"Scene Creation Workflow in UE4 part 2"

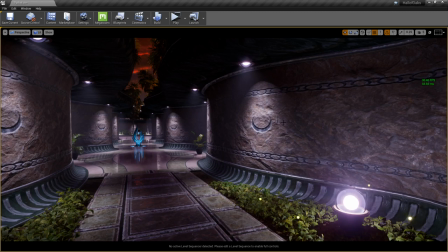[24:59]
I've made it so the light and shadow hides that. Again, this stuff is never meant to be perfect.
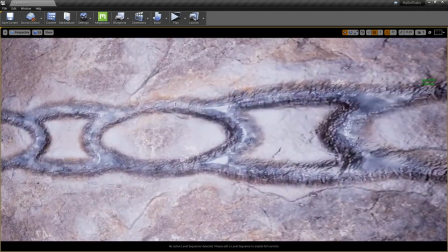[25:03]
It's all meant to be looked at from a distance. If you got up really close to these textures, you'd realize this is a 4K texture that's huge on the walls.
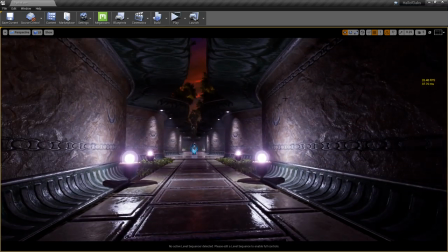[25:10]
But I've tried to blend these textures so that it's one map across the whole thing,
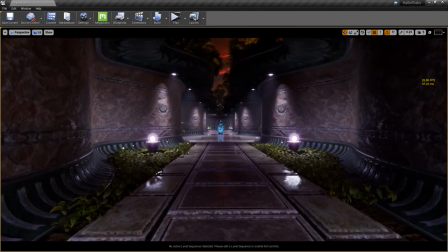[25:15]
and tried to downplay this area here so that you can't see the ceiling so much as you can in the outside
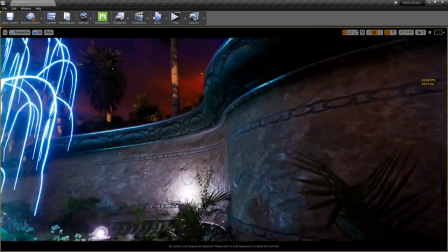[25:22]
area, because the transition here is not as sharp. So it still looks great out here, but when you get into here, there's so much shadow on the ceiling that it's not as noticeable.
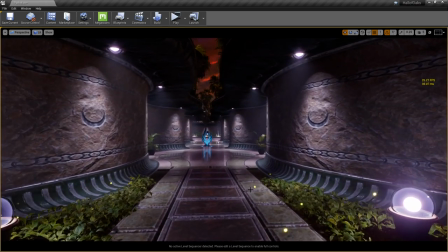[25:31]
So let's see. Alex wants to know, I'm a beginner. How do you use materials from Bridge and Unreal? For example, I want to paint some landscapes and I don't know how, and I didn't find any tutorials from Bridge.
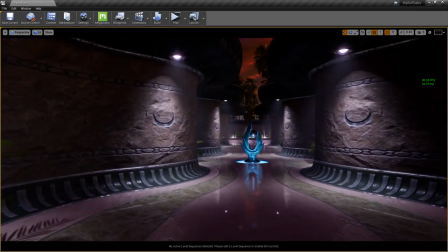[25:43]
That would be because we don't have a landscape material from Bridge right now.
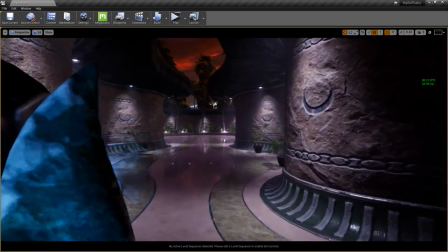[25:46]
But I can't drop the link in right now because I'm in the middle of the stream,
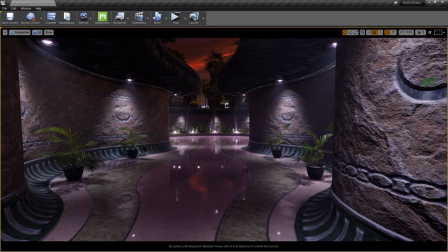[25:52]
but if you go to Google right now and literally type in Florida Wilderness Unreal 4, you will find an article on 80 level that I wrote.
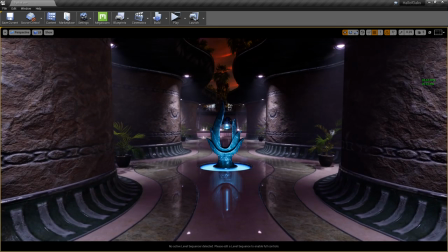[26:01]
And inside of that article, it will tell you how to work with a landscape shader that I built for Megascans back in 2016. I know we are eventually going to include a landscape shader at some point for Bridge.
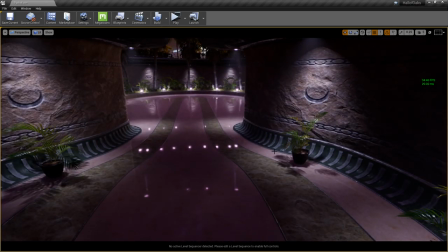[26:11]
And it's just one of those things that it's just there's technical hurdles involved, so we haven't had a chance to get it done
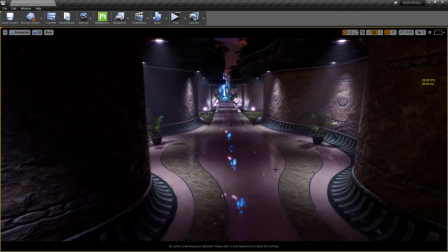[26:17]
yet. But hang on, guys, we'll get there. What's going on, though, with this link that I told you guys to check out, if you go there, you can grab the material in it. You can take the U asset, drop that into your content library. Not inside of Unreal itself. You actually have to drop it into the Windows directory for that content library.
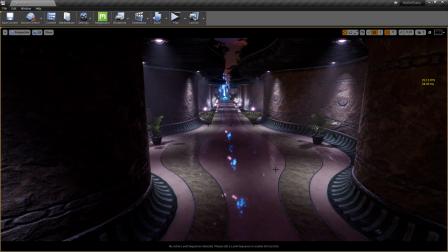[26:35]
So inside of your project's content folder, you need to drop that material into it. You then load it up, and it will look like this.
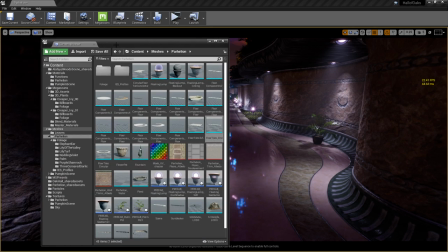[26:42]
Let me load the material for you guys so you understand what I'm talking about.
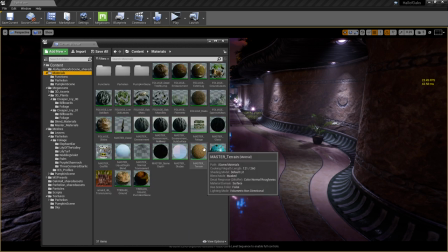[26:46]
So if you go to materials and then you go to master terrain, you'll see what looks like a gigantic bowl of white spaghetti.
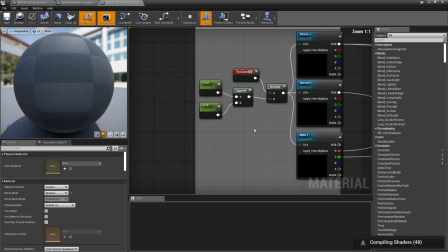[26:54]
Okay. And this is way less complex than it looks.
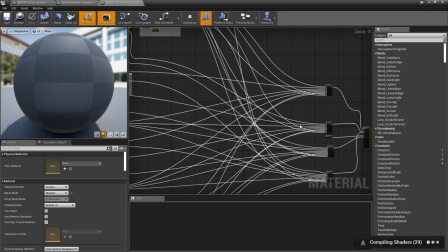[26:59]
It's just this thing here being repeated over and over, because each one of these nodes has to be like, it's just the same setup.
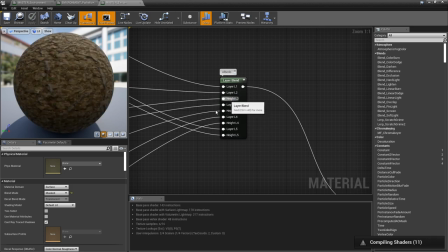[27:06]
So like layer one, layer two, layer three, layer four is the same exact thing copied and pasted over and over.
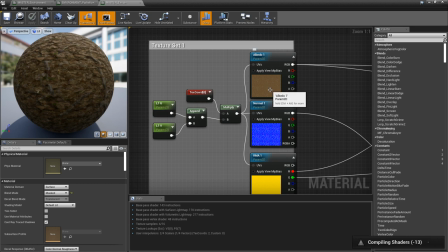[27:11]
And then you just, when you load this into your scene, what you do is you open up the material and then you just change each one of these textures so that they actually have an assignment,
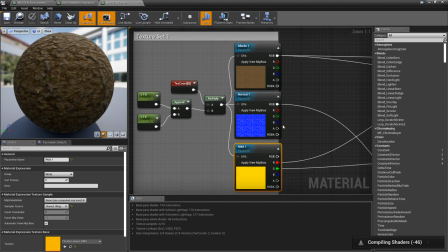[27:19]
because otherwise they'll come in blank and then you can't use the material. So just make sure you do that, set it up, and then when you go to apply it on a terrain, it's like super simple.
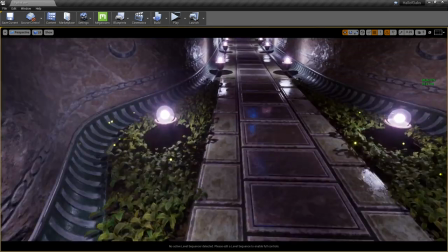[27:27]
You just have to, you go to set up like the landscape paint, and when you do that, like I just press shift 3 inside of the editor.
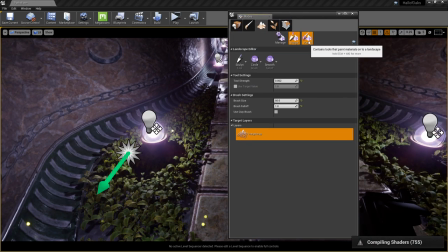[27:35]
It's the fastest way to do it. And then you go into paint here, and then you have all these layers that are already set up.
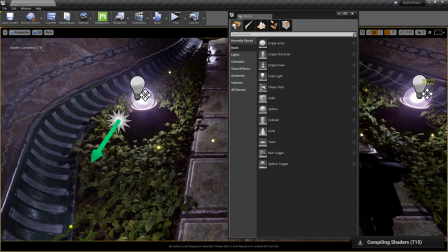[27:40]
But of course I have to actually select the terrain for it to show up. Or maybe I didn't.
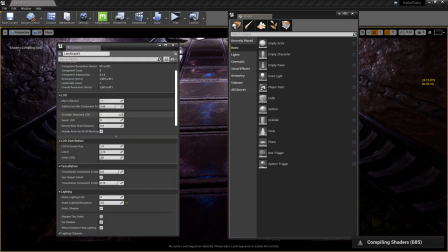[27:46]
What did I do with this terrain? I'm pretty sure I had it set up. I haven't checked the terrain in a while. So it actually is there.
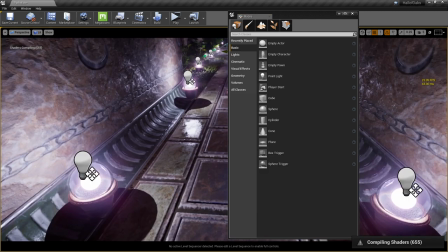[27:51]
It's just not picking it up. So maybe I didn't try painting on this yet, which is fine. But I'm loath to do that because it's compiling shaders right now.
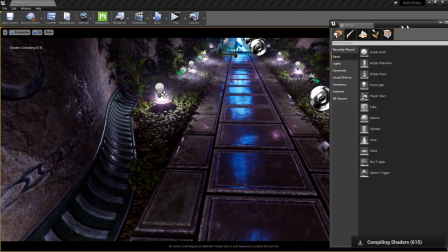[27:58]
So if I do anything with it, it might freeze Unreal for a little bit. So we'll just kind of like, I'll gloss over what you need to do real quick.
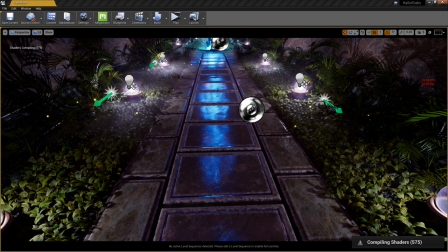[28:04]
You just like literally just go into paint. Assume these all have textures in them.
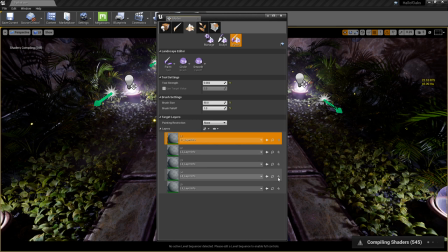[28:09]
If they don't, you just hit the create layer info for each one of these. And then you just literally just hit enter each time. And once all of the layer infos are created, you can then select the layer you want to paint with and just paint directly on the terrain. And it will probably compile shaders every time you do it. It takes about 20 seconds.
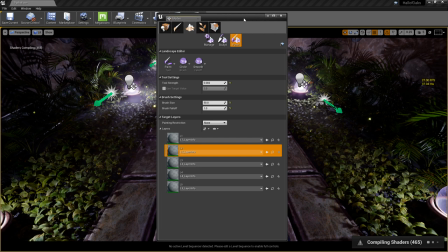[28:29]
If you have a fast CPU, it'll be even faster. And then you can just blend. And for me, I didn't really need a blend for this particular scene because I have so many plants.
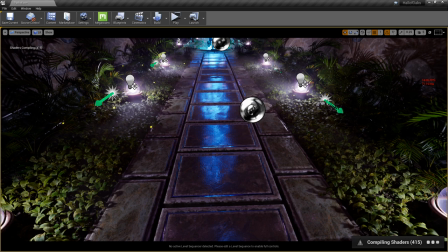[28:38]
You can barely see the dirt. So it works for me.
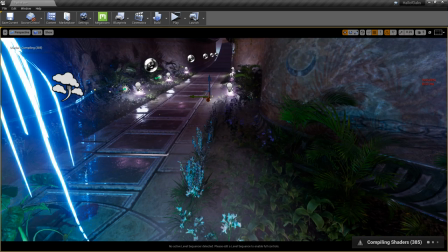[28:41]
But on other scenes that I've made, I use the same material that I made in 2016 because it works well enough for the purposes that I use it for.
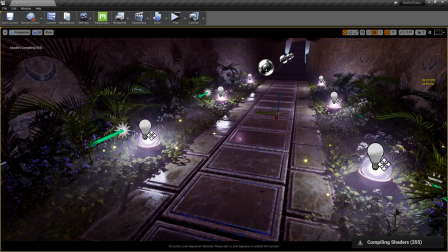[28:49]
You can find much more detailed ones out there. I think the one that we're going to eventually make, I can't be specific on it because we have, you know, I can't promise things on stream.
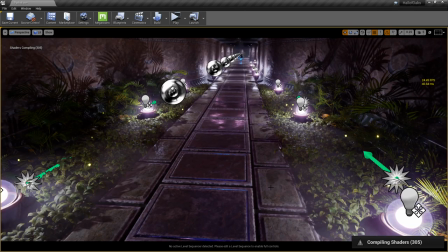[28:58]
That's what I'm trying to get at. But we will try to make something that is as user-friendly as possible that you guys can work with for a variety of applications.